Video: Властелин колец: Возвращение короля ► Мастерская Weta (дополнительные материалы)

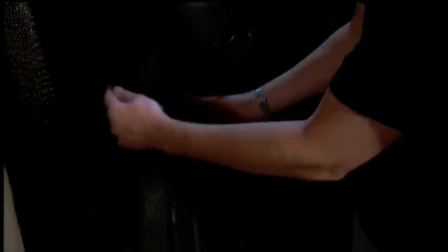250s
Фармеры носят похожие доспехи. Латы из металлических пластин прикреплены к плотной кожаной куртке, так что актеру удобно их носить.
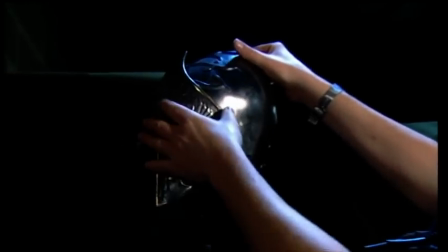259s
Шлем сделан из двух частей, поэтому его можно раскрыть, когда нужно.
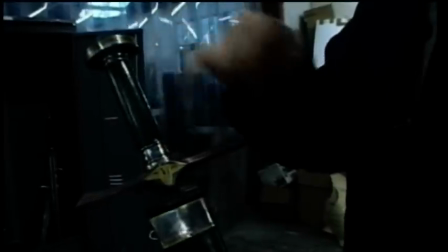266s
На боку у него обычный меч.
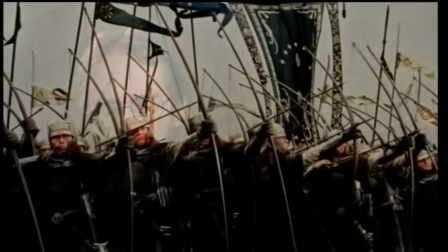269s
Гондорские доспехи были интересной задачей, потому что это очень древний, гордый, могущественный морской народ.
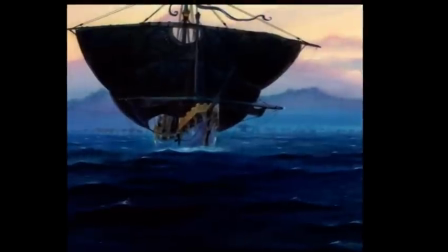277s
Поэтому во всем должно чувствоваться влияние моря. Алан Ли, концептуальный дизайнер-декоратор.
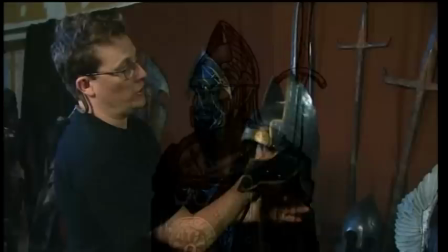283s
Толкин писал, что у них на шлемах были крылья морских чаек. Вот самый лучший пример этого.
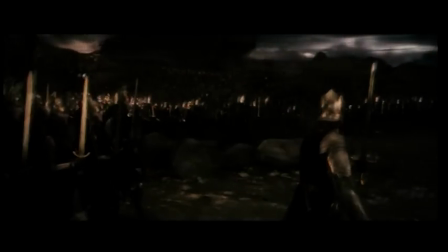290s
Это гондорский шлем из битвы на Горгороте в начале первого фильма.
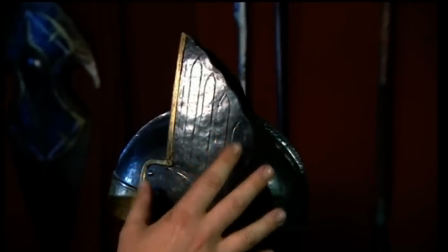294s
Вы можете видеть, что это старинный вариант шлема, потому потому что крылья все еще отделены.
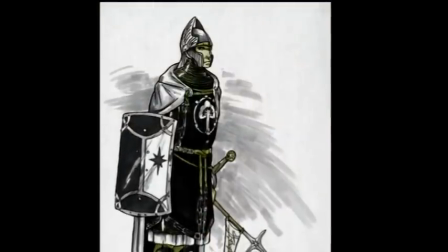301s
Они отдельная часть шлема. Но развитие культуры за последующие тысячелетия приводит нас к этому.
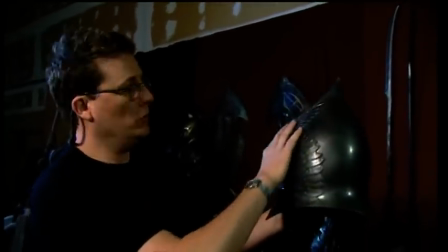310s
Шлем теперь цельный, выкованный из стали.
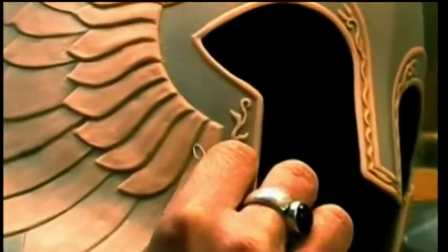317s
Крылья чаек теперь отчеканены с внутренней стороны. Это делает шлем более эффективным.
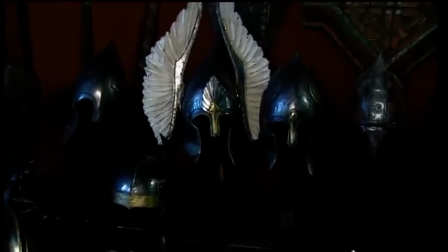326s
Абсолютная противоположность этому — стражи фонтана.
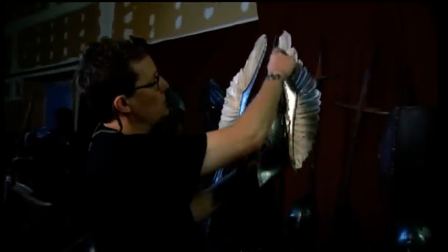329s
У них по бокам шлема расположены элементы в виде больших крыльев, которые подчеркивают их важное положение. Бен Бутон — художник-скульптор. Это своего рода наследие королей, правивших Гондором.
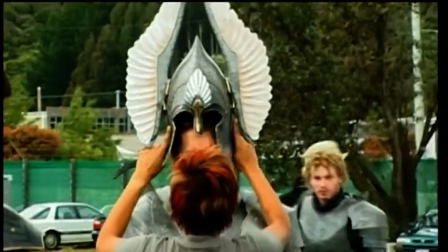342s
Они не подчиняются наместнику, они защищают площадь и белое дерево. Эти крылатые шлемы — странная идея, разве нет?
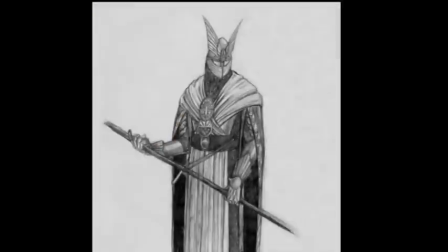350s
Я имею в виду, что в Средиземье есть такие вещи, немного странные, но у них свое особое очарование. Мы пытались найти способы, как сделать их и сделать хорошо,
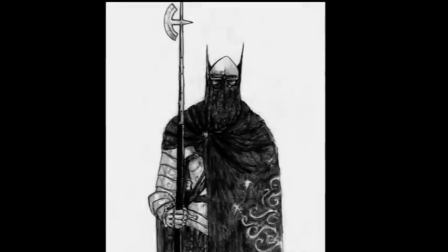362s
чтобы выглядело одновременно древним, красивым и элегантным, но нам не совсем это удалось.
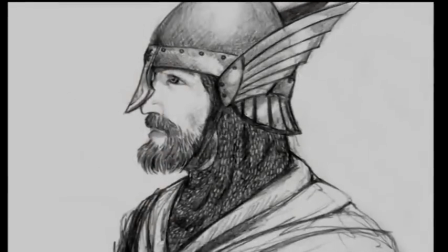367s
Это сложновато, ведь сразу приходит на ум викинги, а о викингах нельзя даже думать, ведь они никогда не носили крылья на своих шлемах. Это было бы ужасное зрелище — видеть гондорцев, носящихся вокруг в этаких шлемах Тора, с дурацкими крыльями, пришпиленными по бокам. Это было бы ужасно. Поэтому мы попытались придумать более формальный способ отображения этих крыльев на шлеме.
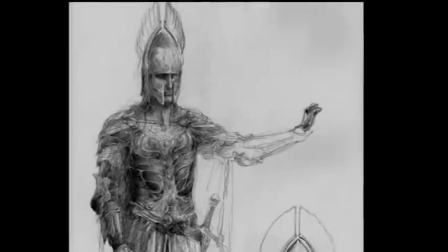392s
Алан сделал прекрасные рисунки, где перья так смешно торчат по бокам, и это сработало, выглядело здорово, просто отлично, и они стали выглядеть как настоящие.
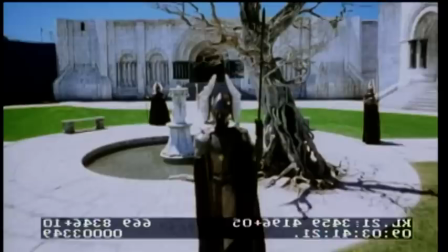402s
Мне эти шлемы нравятся особенно, они так же непрочные, как и создавшая их культура, реликвии, которые так тесно связаны с войной.
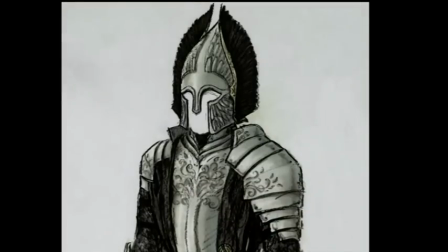412s
Затем вы видите стражу цитадели. В это подразделение получает назначение Пиппин.
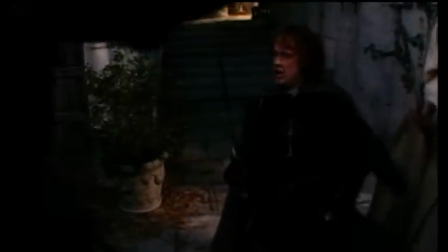417s
Это воины, которые несут службу в городе и сражаются внутри его стен, обороняя их.
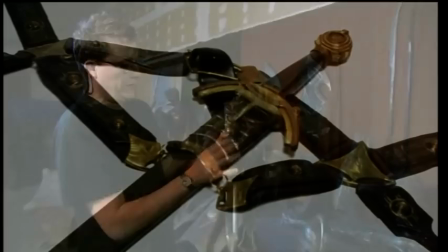422s
Это ножны и пояс для меча Пиппина. Общая идея была такова.
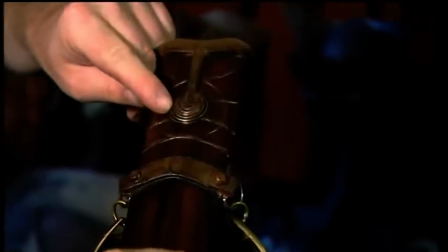427s
Это наружная стена Минас Тирита. 7 уровней огромного города.
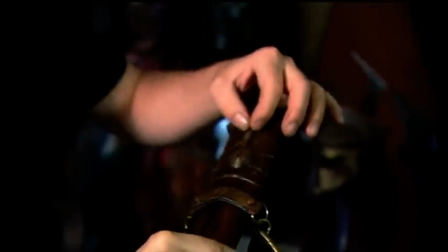433s
Королевская площадь и посредине скала, вокруг которой выстроен сам Минас Тирит. Билли Бойд Пиппин. Перейдем к шлему. Не самая моя любимая вещь. Ребята из Вета, вы уж простите меня. Доминик Монаган Мэри. Первое исполнение шлема Билли было забавным, потому что это был гондорский шлем с таким
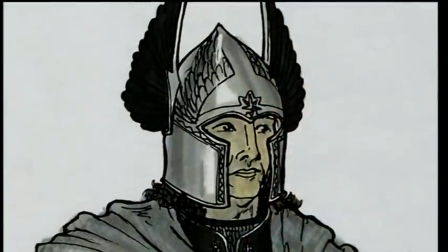453s
серебряным соском на верхушке и черными перьями по бокам.
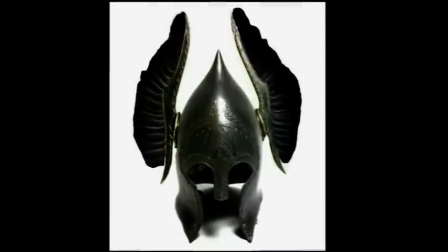461s
Примерно так. И я, честно говоря, подумал, что это такая шутка, типа снимают скрытой камерой. Шлем был примерно такой величины, он был похож, знаете, на что-то, что Шер может надеть на церемонию вручения Оскара.
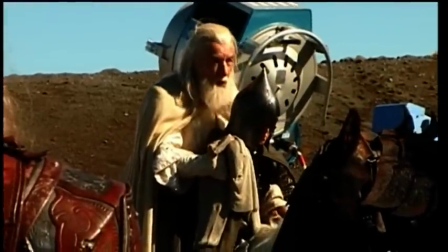473s
Но был еще один шлем, и даже Йен его не любил, потому что когда они с Пиппином сидели на лошади, шлем упирался ему примерно сюда. Такой островерхий шлем. Убери его. И вы можете заметить, что в фильме я его достаточно часто снимаю, потому что это выглядит правдоподобно для этой сцены.
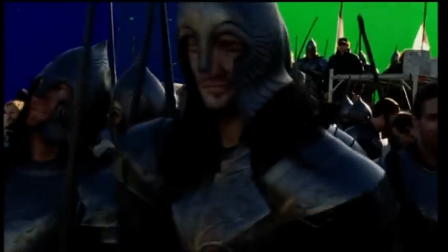495s
Питеру нравятся доспехи. Я помню, что для «Черных ворот» он хотел, чтобы я был весь в доспехах.